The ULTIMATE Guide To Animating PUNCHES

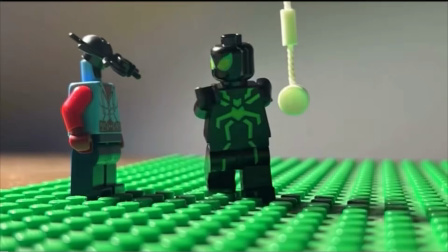(0:01) leg. Oh!
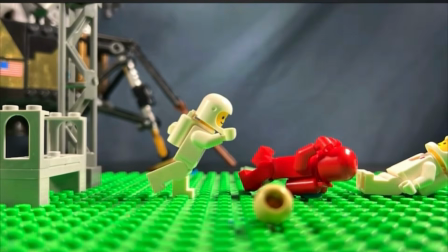Punch. A punch! Yes, I'm actually going to show you how to animate the actual movement of Lego men punching.
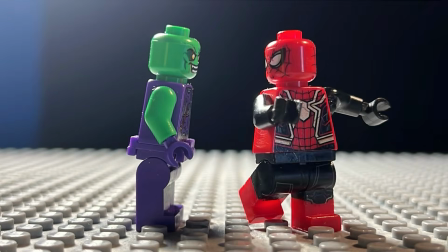(0:16)
Let's go! We're going to start with a more basic punch and then work our way up to more detailed stuff and more specific punches and styles.
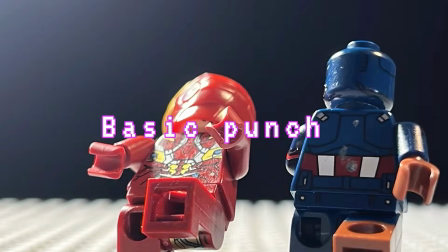(0:23)
So let's get right into it. Alright, so the first thing for this punch is just this little arm wind up.
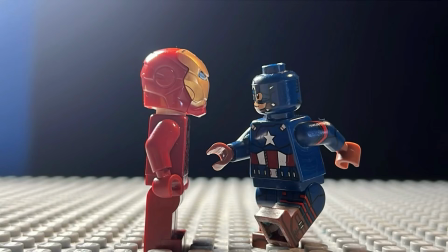(0:31)
This is important for momentum and setting up the character to throw a punch. Next, you're going to move the front arm downward, ever so slightly.
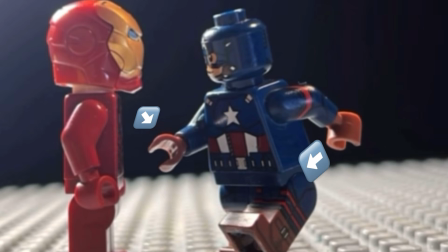(0:38)
See it as when the front arm moves down, it pulls the punching arm forward. This is just a way to build momentum for a nice punch.
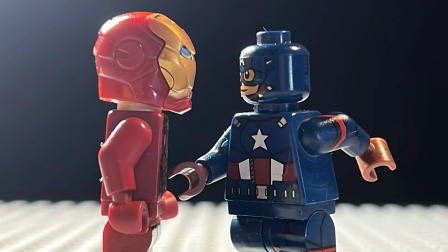(0:46)
Next, I do 2 very small forward movements and then jump straight to the motion blur frame.
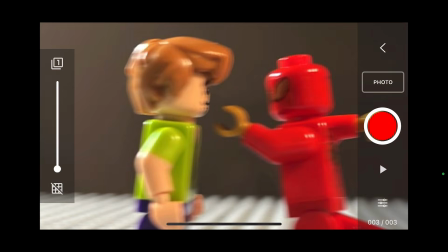(0:51)
I do motion blur just by shaking my camera and taking a picture while moving the camera back and forth.
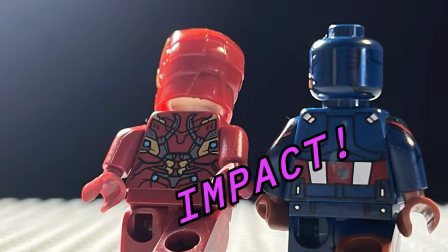(0:57)
After motion blur, we go straight to impact. I know that's a big jump, but a punch is supposed to be quick and snappy.
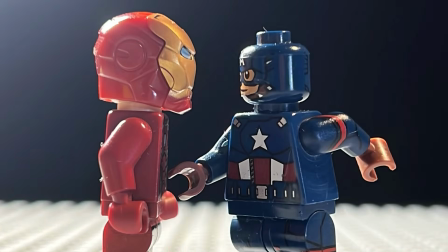(1:06)
It's not really supposed to be smooth. But the way that we keep it from looking choppy is by easing out of the punch like we eased into it.
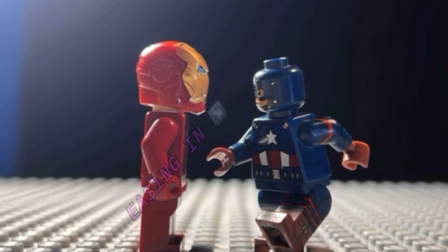(1:13)
Just like we eased into the punch with 2 tiny movements, we're also going to ease out of the punch with 2 tiny movements.
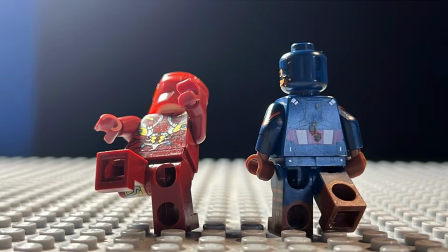(1:19)
These are pretty much the basics for a basic punch.
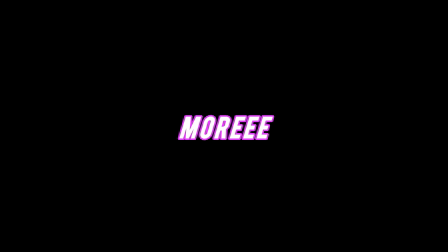(1:25)
Next, we have a little more advanced punch.
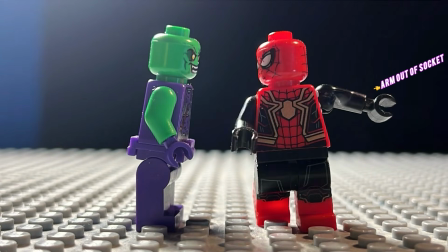(1:31)
Alright, the obvious difference is the arm out of socket, but there are a few small details I'd like to show you guys.
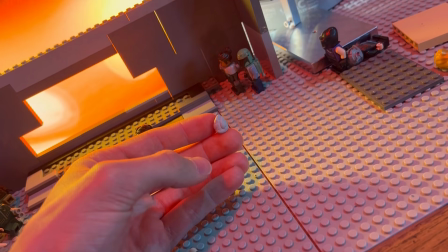(1:37)
Starting off with how to properly stick the arm on. I use white sticky tack. This is the brand I use and I get it at Walmart in the craft section.
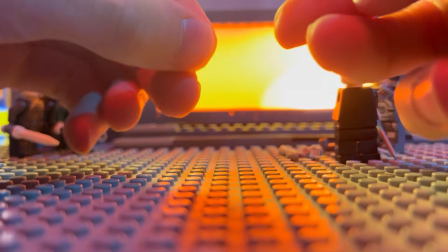(1:44)
Alright, first you're going to need a very small piece of sticky tack, and I mean like small, guys. This is a really light arm.
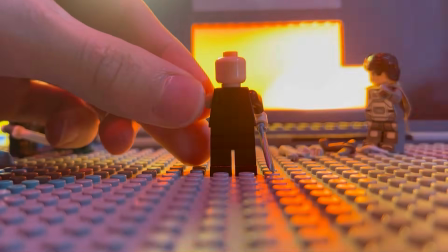(1:50)
It's not a lot of weight, so you don't need much. Next, instead of sticking the sticky tack to the minifigure, I prefer to stick it to the arm.
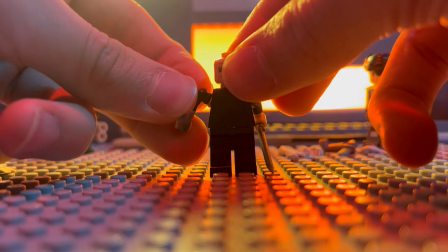(1:57)
Then you can just push the arm into the torso and it makes a nice little cushion for the arm to sit inside of the sticky tack.
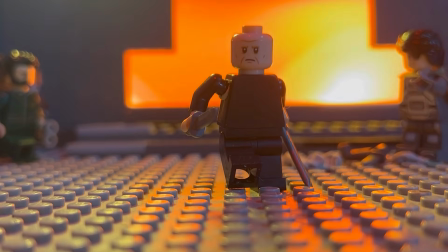(2:03)
It's pretty invisible from the side, but if you can see the sticky tack from the front, you want to take the arm out and kind of push the sticky tack in until it's invisible,
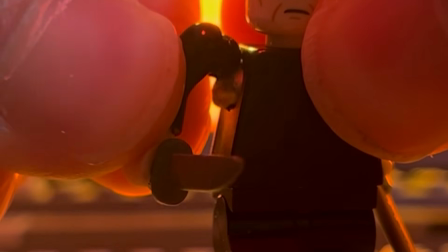(2:11)
and then you can stick the arm back in and get all of those wonderful poses that you always dreamed of getting.
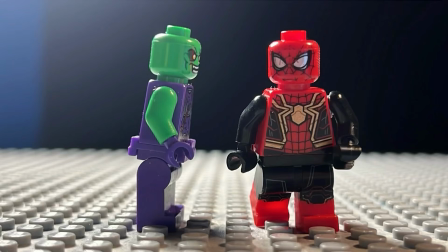(2:15)
For this punch, we have the same basics of easing in and easing out of the punch, except for the arms out of socket,
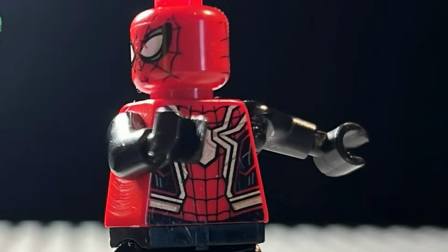(2:22)
which gives us a little more flexibility and a little more realism to the character punching.
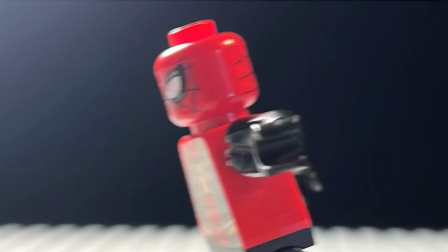(2:26)
Now, what I want to point out is the details of how you animate the out of socket arm. Specifically, what I want to point out is this.
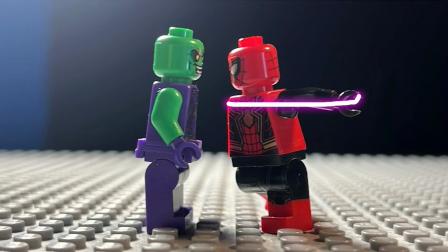(2:33)
Notice how the body is ahead, but the arm is still back a little bit.
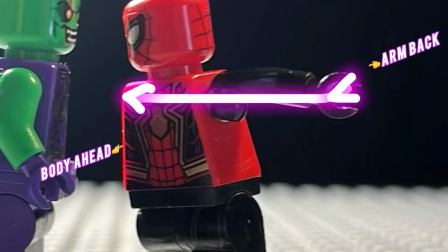(2:36)
The reason for this is to make like an elastic stretch where the body is trying to pull the arm forward so quick that the arm is still back trying to catch up,
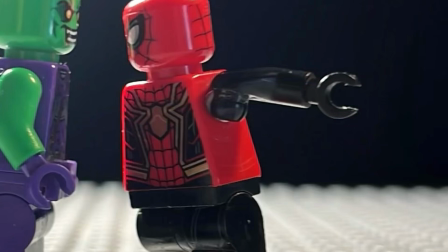(2:44)
and then it snaps forward quickly into the punch.
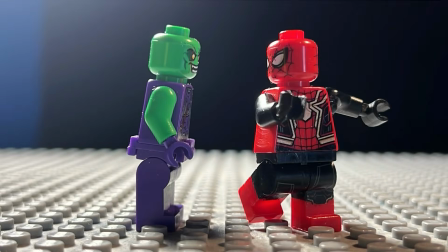(2:47)
This is almost impossible to see at full speed, but it's a really small detail that I think really adds a lot to the punch.
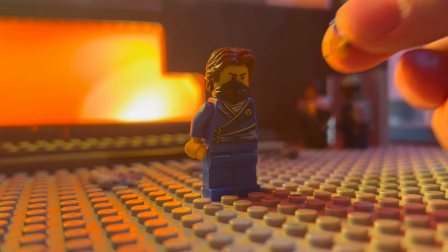(2:54)
Another small tip that's really more of a personal preference is to flip the hand over like this.
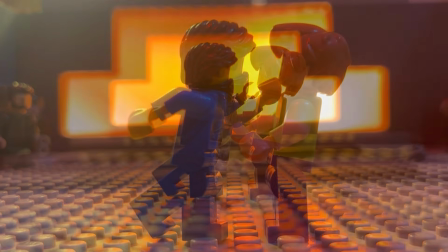(2:59)
I just think it makes for a more natural, realistic punching look. It looks better in my opinion, but like I said, it's just an opinion.
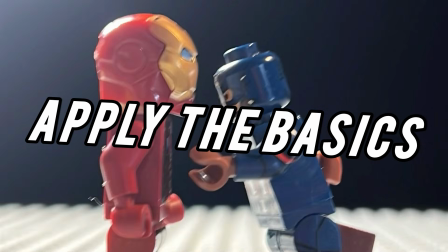(3:06)
The final thing I'll say for out of socket punches is just to apply all the things that we did for the basic punch, but out of socket and with the few details that I gave you.
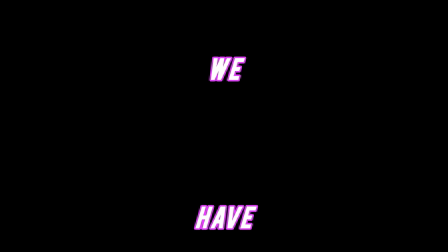(3:15)
Next, we have blocking.
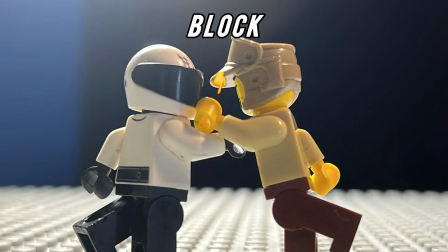(3:21)
Blocking is when one character blocks a punch from another character. It's a pretty crucial element to fight scenes.
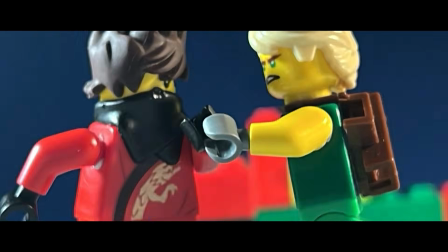(3:26)
It took me a long time to figure them out, so hopefully I can teach you guys in this video really quick. Now, we're gonna need a character that's punching and a character that's blocking.
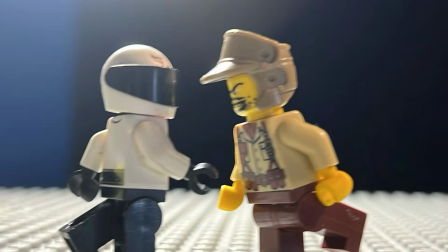(3:34)
The person punching will throw a punch, but instead of doing any damage, it will be successfully blocked by the other character.
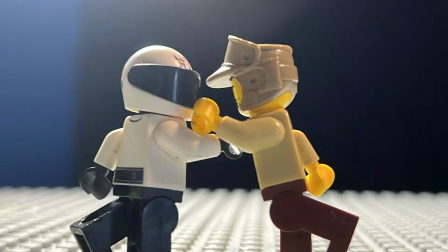(3:40)
It's a pretty simple concept, but I do have a few tips for it. Since blocks are such a small, quick action, I like to add as much detail as I can.
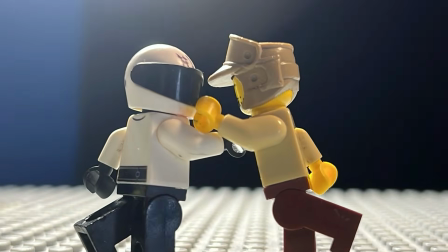(3:48)
I found that it adds a lot to the blocks to do this tiny little bounce at the end of the block. It adds some impact and more detail.
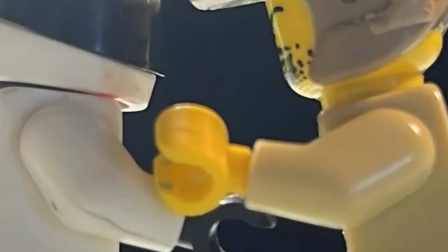(3:54)
The bounce is animated just by having the characters move forward slightly and then recoil back slightly.
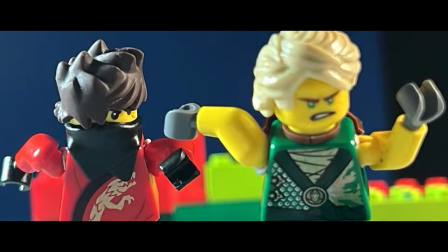(3:59)
Just a few frames. But it adds a lot of detail, and I definitely encourage you guys to try doing some blocks in your next fight scene.